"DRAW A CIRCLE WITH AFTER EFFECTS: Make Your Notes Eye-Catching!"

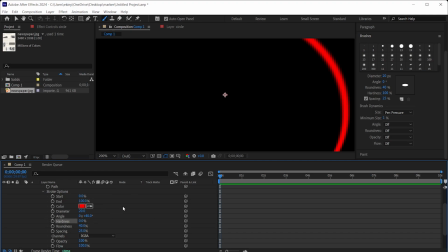(4:08)
Lowering the hardness value will increase the softness of the edges of the lines. You can also change the roundness to adjust the ovality of the lines. It looks good like this. I don't recommend playing with the spacing. It will leave a gap between the brushes and it will be far from a natural look.
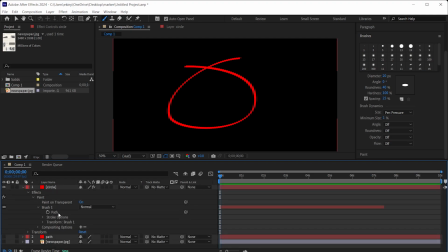(4:26)
We can adjust it to 25%, so it will look like a complete line. Now that we have determined how our line will be, we can animate it. When the timeline starts, there is an option called End in Stroke Options.
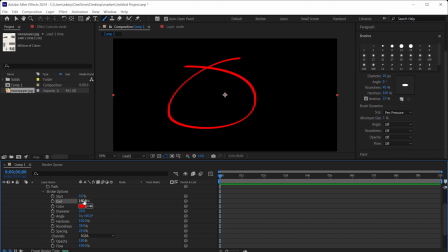(4:40)
End is currently 100%. 100% means that all of these lines are visible. When we lower it, see the line decreases, and when it is 0%, it means that it will not be visible at all.
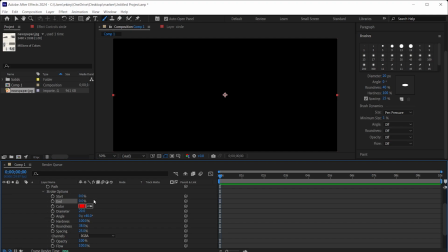(4:54)
So, what do we do? By keyframing the end value, we will draw a line from 0 to 100%. I do it right away. When the end value is at 0, I click on the stopwatch and add a keyframe here. In the first second, I make the end value 100%.
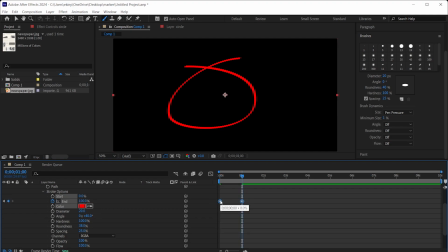(5:13)
I select both keyframes and press F9 on the keyboard so they are a bit softer. I open the graph editor, select the keyframe on the right and move it a little bit to the left, so this is the line angle you should get, and close the graph editor. Now we can start analyzing our animation. I play the animation, let's see what it looks like.
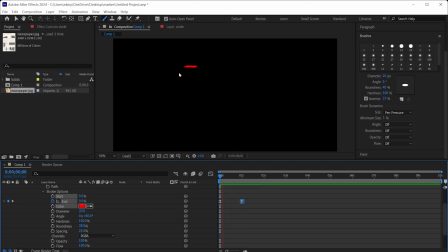(5:33)
I press play and look, it starts fast and finishes slowly. This adds a little more naturalness to the animation. And that's how we created the line animation, as you can see. Now I'm going to show you how we can integrate it into the newspaper cube product we added at the beginning.
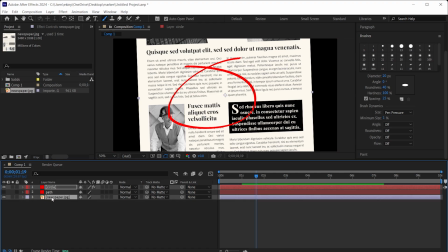(5:50)
But if you're already using After Effects, basically, and you know the layer logic, you will already see the effect when you put it on it. I made the newspaper visible. I come to the circle. I press the letter S scale from the keyboard, and I shrink it.
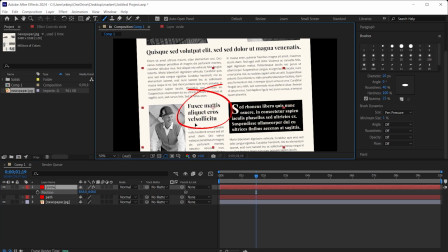(6:06)
And then I press the letter P of position, and I change its position. I play it from the beginning. Our animation is ready.
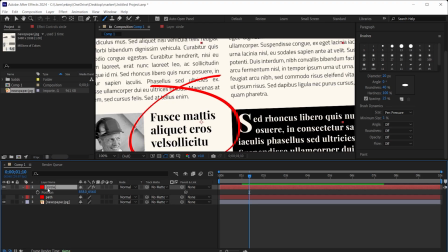(6:16)
After that, you can place this line over the text you want to emphasize this circle and tweak it. If you change the mode values here to multiply, for example, when selecting the circle, you will also give a permeable pen effect.
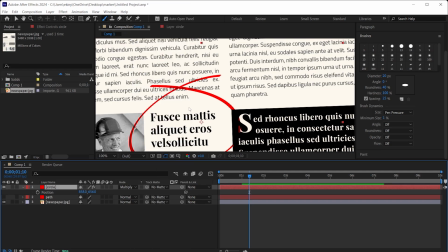(6:29)
Look, just now the normal value was overlapping the text in this way. With the multiply option, you can integrate it a bit more with the background.
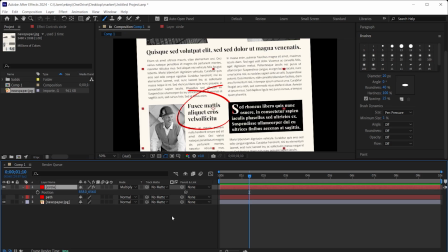(6:38)
It will look a little more realistic. Of course, it depends on what you want to do. If you don't like this color, if you want to make it in another color, for example blue, you need to add the fill effect from the effects. I go to effects, I type fill here. You will see fill under generator.
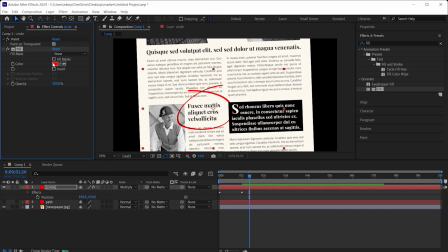(6:56)
I drag it over the circle. Look, there is a red color here. By clicking on this red color, I can change the color I want in the palette that opens.
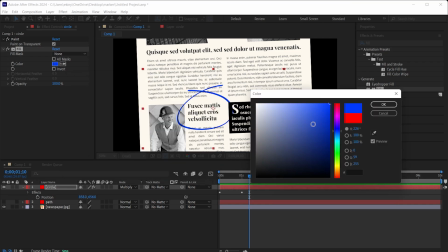(7:05)
To make it look like it is written in a blue color, I just need to select the blue here. You can choose whatever color you want to choose. So what will happen?
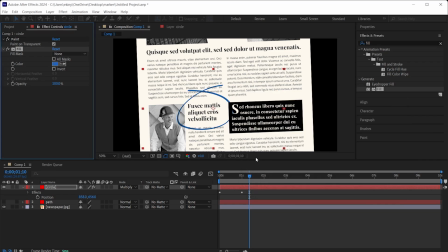(7:15)
It will look like it's drawn in that color, and that's it. In this tutorial, I have tried to show you how you can highlight the text you want to emphasize more effectively. There are several ways to do this, of course. The most well-known of these ways is to circle the text.
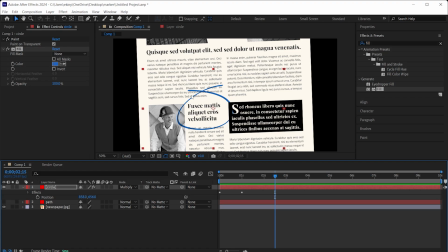(7:31)
And since this circle is a little more organic, I think it adds a slightly different atmosphere to the video.
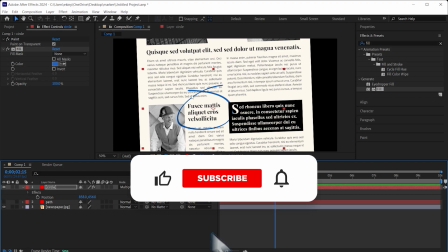(7:37)
I hope it was useful. I hope you can easily use this in your projects. See you in the next tutorial.